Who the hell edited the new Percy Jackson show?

Before I jump into any analysis, I do feel the need to qualify this video by saying that I don't want to disparage any individual person credited with working on this show. Despite what I'm about to say, I don't want to lay blame on anyone, except for maybe Disney and Rick Riordan himself, and I'll get to that later. But I don't want to say the people who edited these episodes suck and they should feel ashamed. We don't know, and probably will never know, the exact reasons why the show ended up the way it is. This instead is an educational exercise so we can learn from the mistakes of this show, however they happened, and not make them in the future. Because, as you can probably tell from the title, thumbnail, and if you have eyes from watching the show, that the editing of this show is really fucking confusing. I'd first like to start with an issue that isn't pervasive, but it is emblematic of the issues that the show has with handling flow.
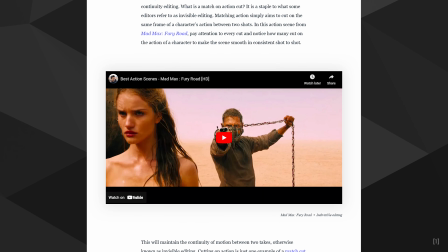One of the most basic editing techniques you'll first learn is editing on the action, sometimes referred to as continuity editing.
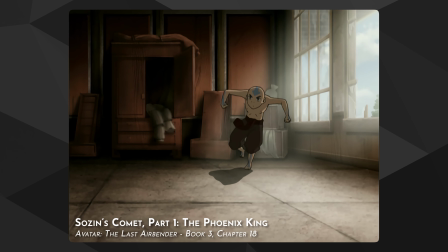What this means is that if a shot ends with one action, the next shot should start continuing that action. Say for the sake of example, if I stand up in this shot, then the next shot should start with me finishing standing up. This allows each shot to naturally flow from one to the other, as maintaining the continuity of action merges the two shots into a single point in time. It's so effective that just here I completely changed locations, and it seemed natural.
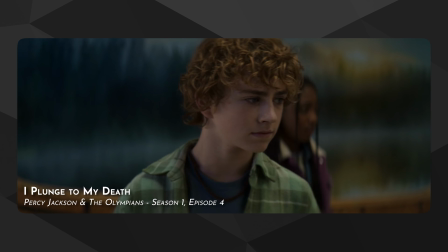This not only extends to the action and movements of the characters on screen, but any movement in the frame, including the camera.
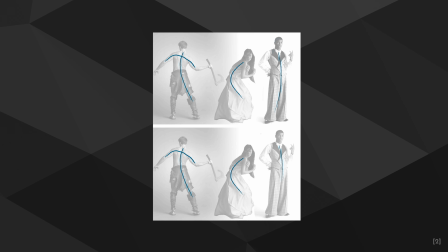Think of it in terms of lines of action, but in motion.
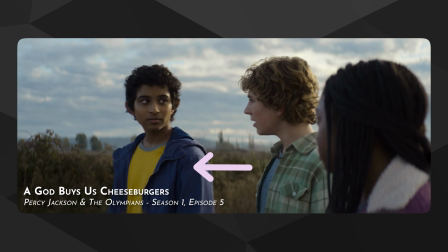Each shot has a movement, and it's typical to have neighbouring shots match in their motion, using periods of no motion to reset into a new movement.
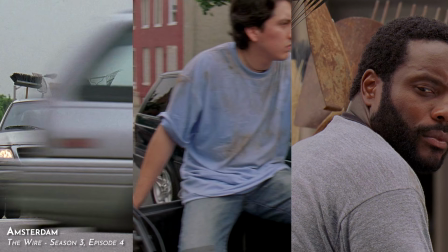For a really basic example, take this sequence of shots from Season 3, Episode 4 of The Wire.
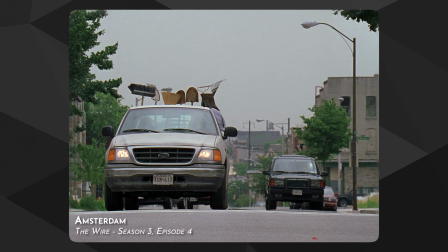This first shot starts with the camera backing up from the cars as they drive towards it. The motion currently is into camera, or backwards if you prefer, but right before the shot cuts,
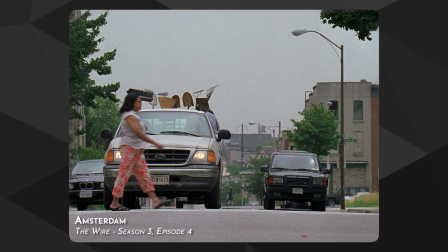this car stops and someone walks across from screen left to right.
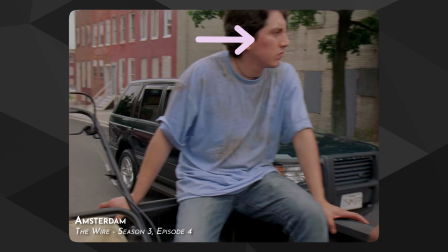This makes the motion now being towards frame right, and the next shot is the car moving in that direction, along with a camera pan that matches.
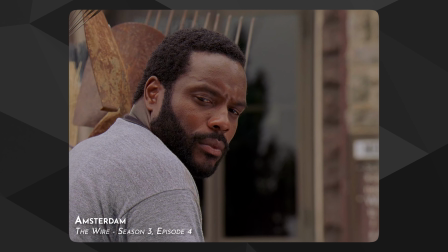Both the car and the camera stop, which allows the edit to cut to these shots as the camera starts to zoom in to everyone's faces for this little standoff. This is a concept that this show doesn't quite seem to understand. Most of the time, I wouldn't say it's super noticeable, as movements are small and they don't stick out, but for an obvious example, we have this scene in episode 2.
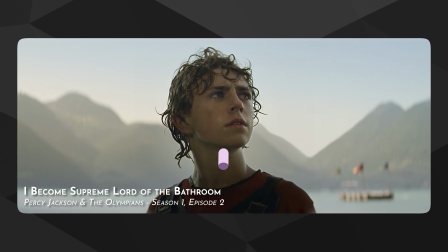Watch how the camera pushes and stops, and then Percy turns his head. So while the shot started with into frame motion, it ends with towards frame left,
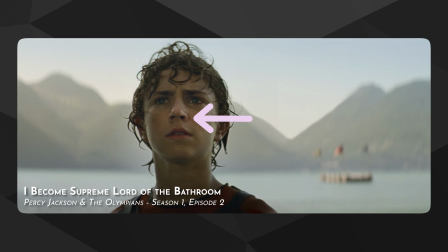which means that the next shot should match that motion, or at least start motionless.
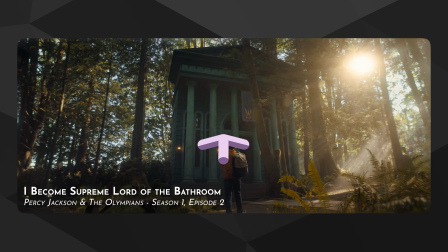What they instead cut to is what seems like the middle of a tracking shot into frame, so the motion of the edit is completely thrown off.
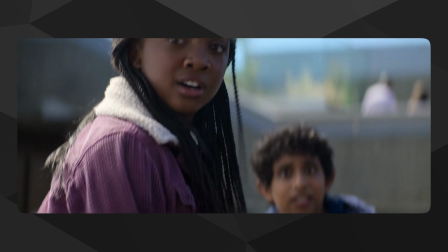Or how about this cut in episode 4? We have a pan up as Annabeth looks up, but before the shot actually finishes its motion,
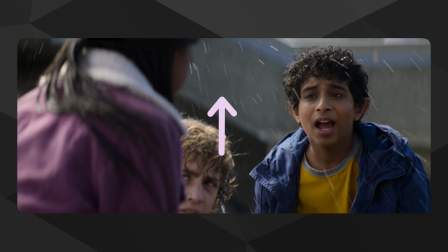we cut to this locked off shot, so towards top of frame motion is being broken by no motion. You know, I could stand here all day and show a million different individual examples,
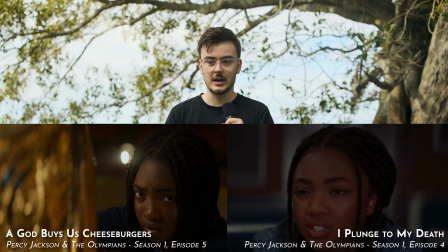like how the show loves to cross the 180-degree line, or how Percy just teleports to the Empire State Building at the end. Which I'm not sure is ever explained that's the entrance to Olympus, he just seems to know that, the way he seems to know everything before it happens, almost like he read the book just like we did and can casually stroll through the adventure.
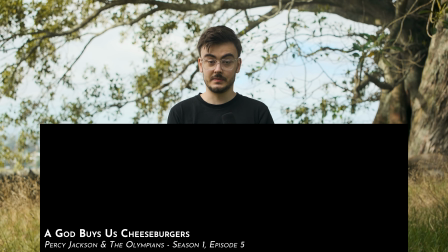Or how cutting away from this shot before they resurface is a fundamentally terrible edit that destroys any sense of action. But none of that is really that important. While all of these are problems, they're not big problems.
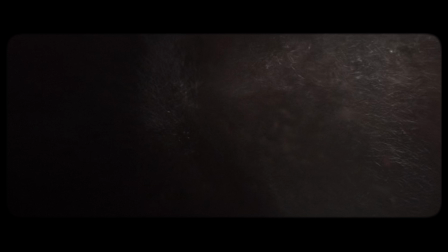They don't make the show difficult to follow, they just result in an edit that feels sloppy. You know what, actually, that last one is important, but explaining that's going to take us down a whole nother editing rabbit hole. Let's play that back again. No, I didn't edit it that way. The show does in fact cut to black exactly like that.
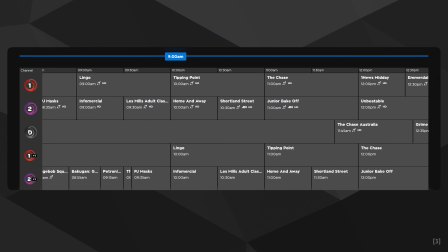To explain why, let's have a little history lesson for the uninitiated.
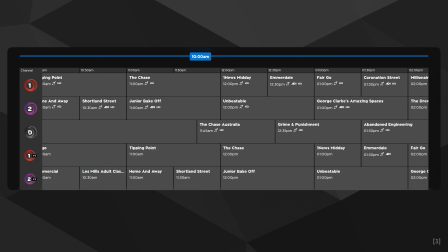The old standard for live broadcast shows was that you'd either get a 30-minute or hour-long time slot for your episode,
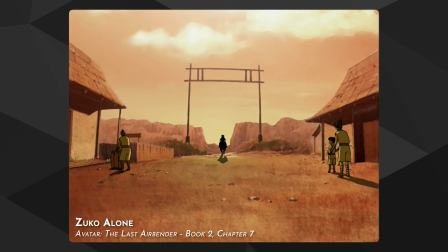which had to include around 8 or 16 minutes of ads respectively. That's what these cuts to black are for. It's a placeholder for where the ads will go, and if you've ever watched a broadcast show on a streaming service or a physical release, you'll know that they keep this little break in.
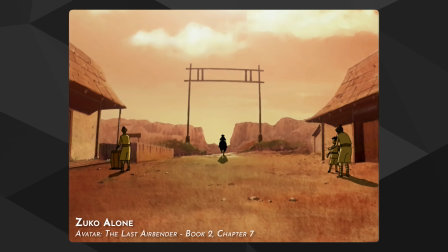If we recut a scene from a show that originally aired with ads to remove this cut, it becomes pretty obvious why they leave in this empty segment.
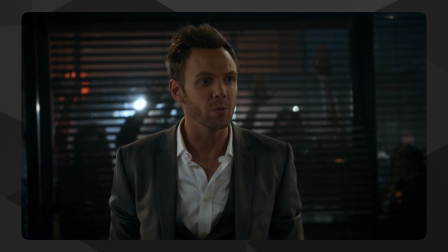Not for drinking. Okay. Cotton swab. It's officially a waking nightmare. Add Eat, Pray, Love soundtrack.
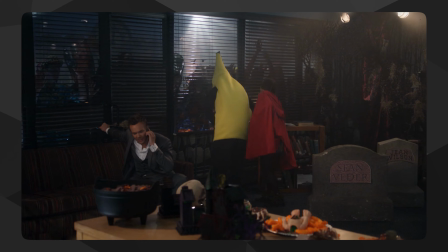When to are the work police out. coming?
Now, the fact that these exist in a show that is releasing on a streaming platform which doesn't have ads is extremely baffling and a question I'm not sure we'll ever have the answer to. But it's ancillary to the point. Instead, what's important to focus on is how these affect the edit. What keen-eyed viewers might have already realised is that the show uses these scene transitions at very particular moments that line up with the book.
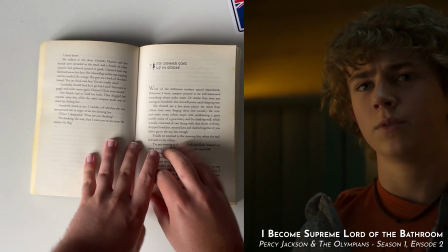They're chapter breaks.
Help you do what? Win capture the flag.
This on its face is actually a really interesting editing choice for the adaptation of a book. I actually thought it was quite smart, a neat way to more accurately translate the flow of a book into a visual medium. But in a very clear case of that your first idea is usually not a good one, it became clear as the show progressed that this wasn't working. The reason this doesn't work comes down to the fact that time is perceived differently in a visual medium compared to a written one. This is why, of all the things that you need to keep track of in an edit, one of the most fundamental is time. Video mediums like film and television are fundamentally locked to the temporal plane in a way that written and static art media are not. And that means that the way that time flows within the story cannot be interpreted by the audience as they read, it must be implied by the edit. This means that a scene transition, even when the transition matches as closely to the abrupt pause and information flow of turning a page, is much different than a chapter break. It's a lot easier for the start of a chapter to skip over more time than any scene transition, as you do not physically perceive the flow of time of the story.
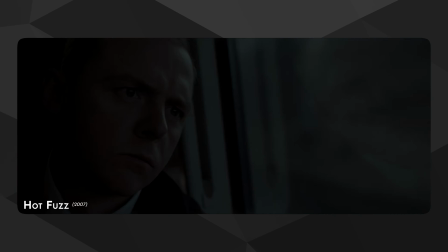It's why things like montages exist. They act to visually show the relationship in time between two different scenes,
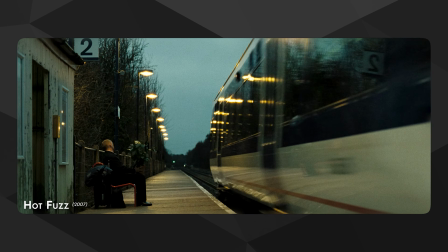and it's also why scene transitions in this medium are very important to create proper pacing in the edit.
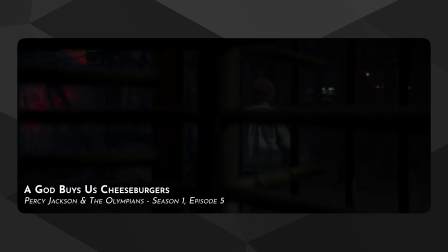You can do this in many ways. The most basic, and one the show employs on a number of occasions, is the simple cutaway, implying the passage of time in one scene by cutting to another.
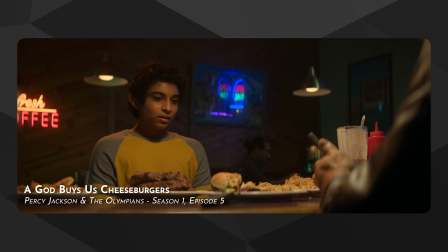But there are a lot of techniques you can use to accomplish this. This doesn't just extend to film and television. Any visual medium where you have to communicate information has to deal with this. Say, a YouTube video.
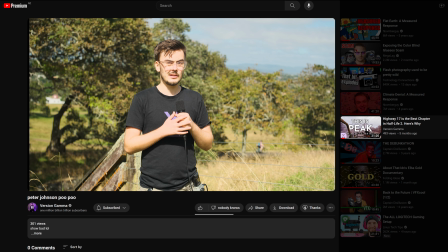Do you remember that video I made on the chapter Highway 17 in Half-Life 2? No you don't, because no one watched it, but it serves as a good example of this.
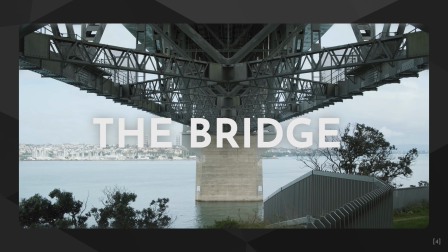The video has 4 main sections, each at a different location, and in order to transition to each location,
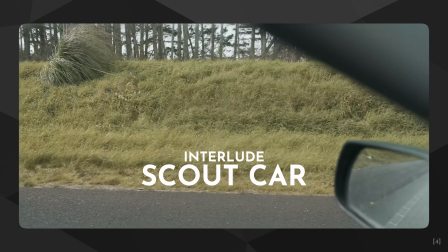I cut to these shots out of the car window driving past scenery, and use these smaller interlude segments inside of the car to allow for the passage of time,
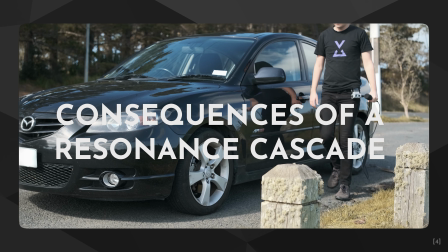to make it seem like I was driving from location to location.
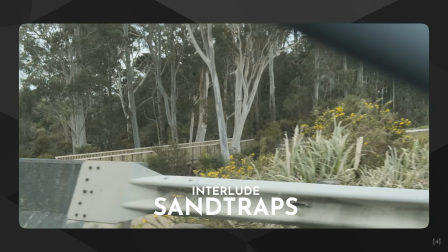If you imagine these shots as being cuts to black and remove all the interludes, you can see how this is similar to what's happening in Percy Jackson.
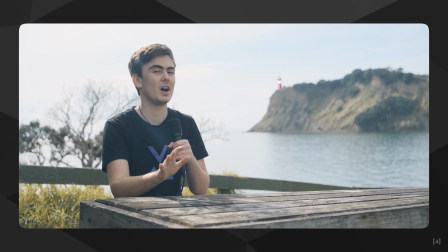The problem is though, is that I didn't just cut to black, and the interludes did exist. And also, this was a video essay and a YouTube video. The rules are a little bit looser, especially when attention spans are so low. I could get away with segmenting my idea so rigidly because that's how essays work. You make a bunch of smaller points that are connected in some ways, but mostly disconnected, but that all lead to a singular conclusion. In this case, there's not a story being told, the locations are purely for visual symmetry. But in this case, the story is the main priority, which is why I cut like this, acts to harm the show rather than helping.